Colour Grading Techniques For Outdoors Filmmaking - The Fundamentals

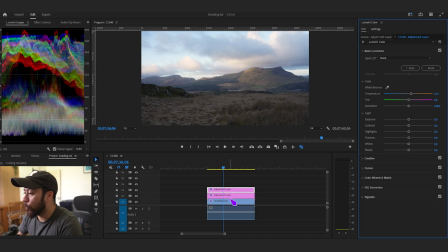8:11 And the reason that I do it this way is because I don't want to mess around and mess up the settings that I've made on the layer below.
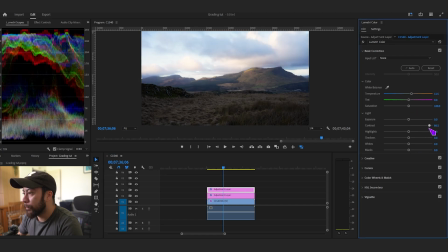8:19 So if I didn't like the stuff up here, I can just delete this layer. Now I'm just bringing up the contrast to see how that will look. I can see that if I push it too much, the highlights will start to clip.
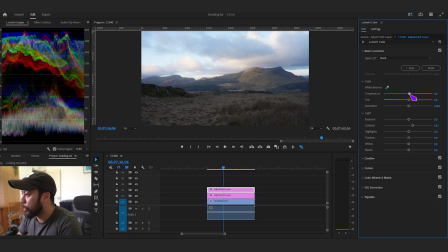8:32 So I don't want to go too crazy there just yet. We'll introduce some warmth to the image. And what happens if you push up the saturation? So if you go to extremes, then you can see that it just kind of looks like a puke of colors.
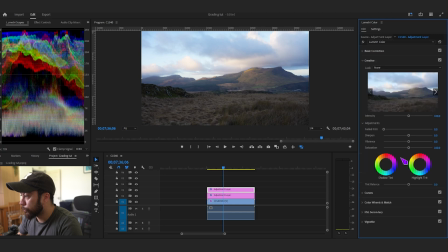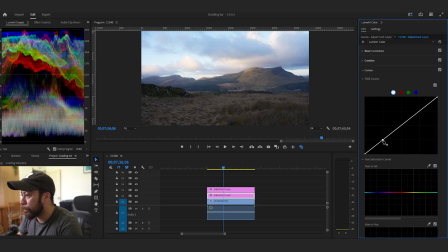So now I went back to the first layer, and this is, I guess we can say that the first layer is kind of like your lighting adjustments.
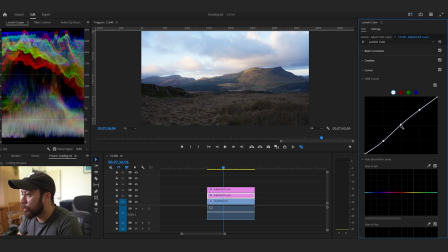9:09 So I'm just playing around with the curves just to bring out the shadows and the highlights a bit more. And this is looking a bit better. We can see that the focus is now shifting to the midground here, as opposed to just being stuck in the foreground in this kind of like ugly patch of grass.
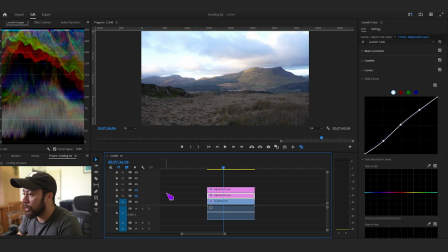9:28 So if I turn these two off, you can see that the difference that it's made.
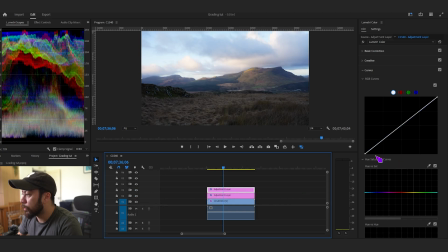9:37 Now I just want to go back to the color correcting
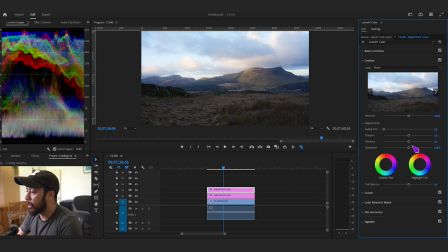9:41 and play around with the vibrance, the saturation, and the shadow tint a little bit. I'm just going to drag this down a very tiny touch. Now if you're feeling a bit spicy And it's a good way to practice because you want to be doing this a lot.
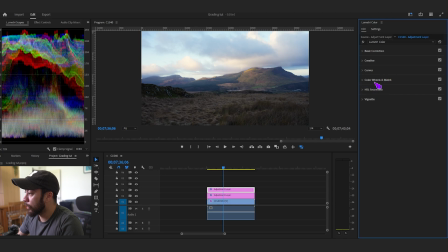9:58 It will help you bring out the dynamic colors in your footage. You can come down here to the color wheels and match. And it's the same concept as the wheels above in the shadows and tints. You just want to play around with the shadows.
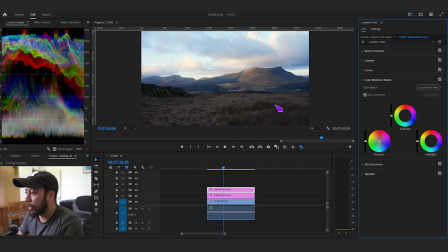10:11 Generally, I like to bring it down to the blues because in the areas that the light hasn't hit yet, we still have those cool tones.
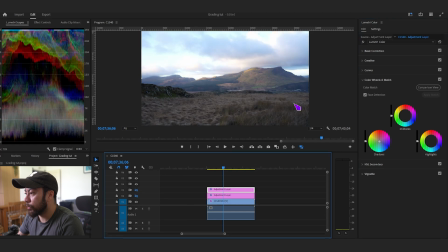10:19 And you can see that within the original image as well. You can see the kind of like cooler tones here in the shadows.
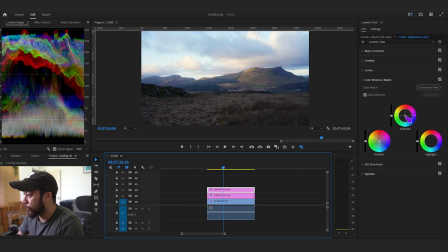10:25 And I just want to emphasize that a little bit. And this is going to bring in a little bit more interest into your footage. I want the midtones to be slightly warmer. So we're being very, very subtle with these wheels here.
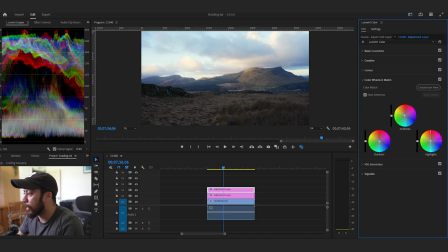10:41 And then the highlights, I do want it a smidge warmer as well, because I do recall that when the sun was just rising, the highlights in the clouds and up in the mountains here, they were a bit warmer.
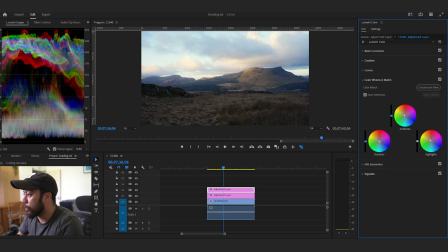10:58 And then the slider here to the left basically just adjusts the brightness of the wheel that you're tweaking. So for me, this is pretty good to go already. Like, I'm not trying to represent a false image of what was actually occurring when I was on this hike.
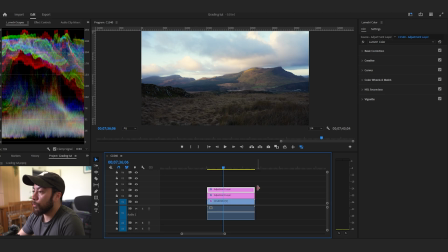11:15 So I remember that it was still early morning, the sun was just rising, we had some colors on the peaks, and a lot of it was still pretty dark and pretty flat. And this is okay for me. This is representative of what I saw.
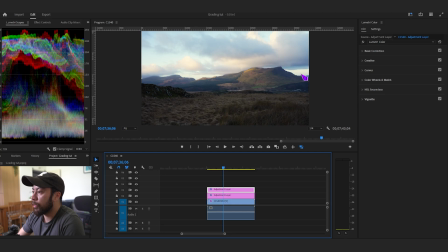11:28 I'd probably tweak a little bit more of the contrast up here, but other than that, I'm happy to use this. You know, I'm not trying to win some color grading award or anything like that, so this is pretty okay for me.
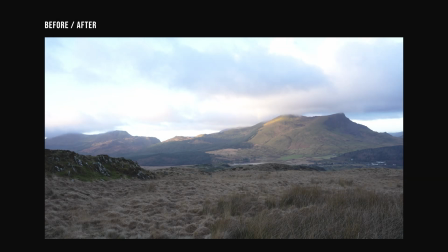11:42 So here is a quick before and after. Just by tweaking some basic sliders within Premiere,
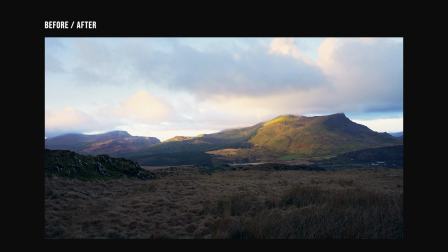11:47 we've actually managed to recover the highlights and bring in contrast and a bit more color into our scene. And we reshifted the focus from that foreground to the midground. I maybe would have played with this a little bit more just to reduce the contrast and the darkness within the midground, but for the most part, this is good to go.
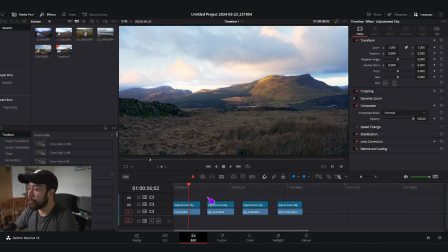12:11 So we're jumping into DaVinci Resolve real quick, and I want to show you some examples using the same fundamentals and basic edits that we did in Premiere Pro.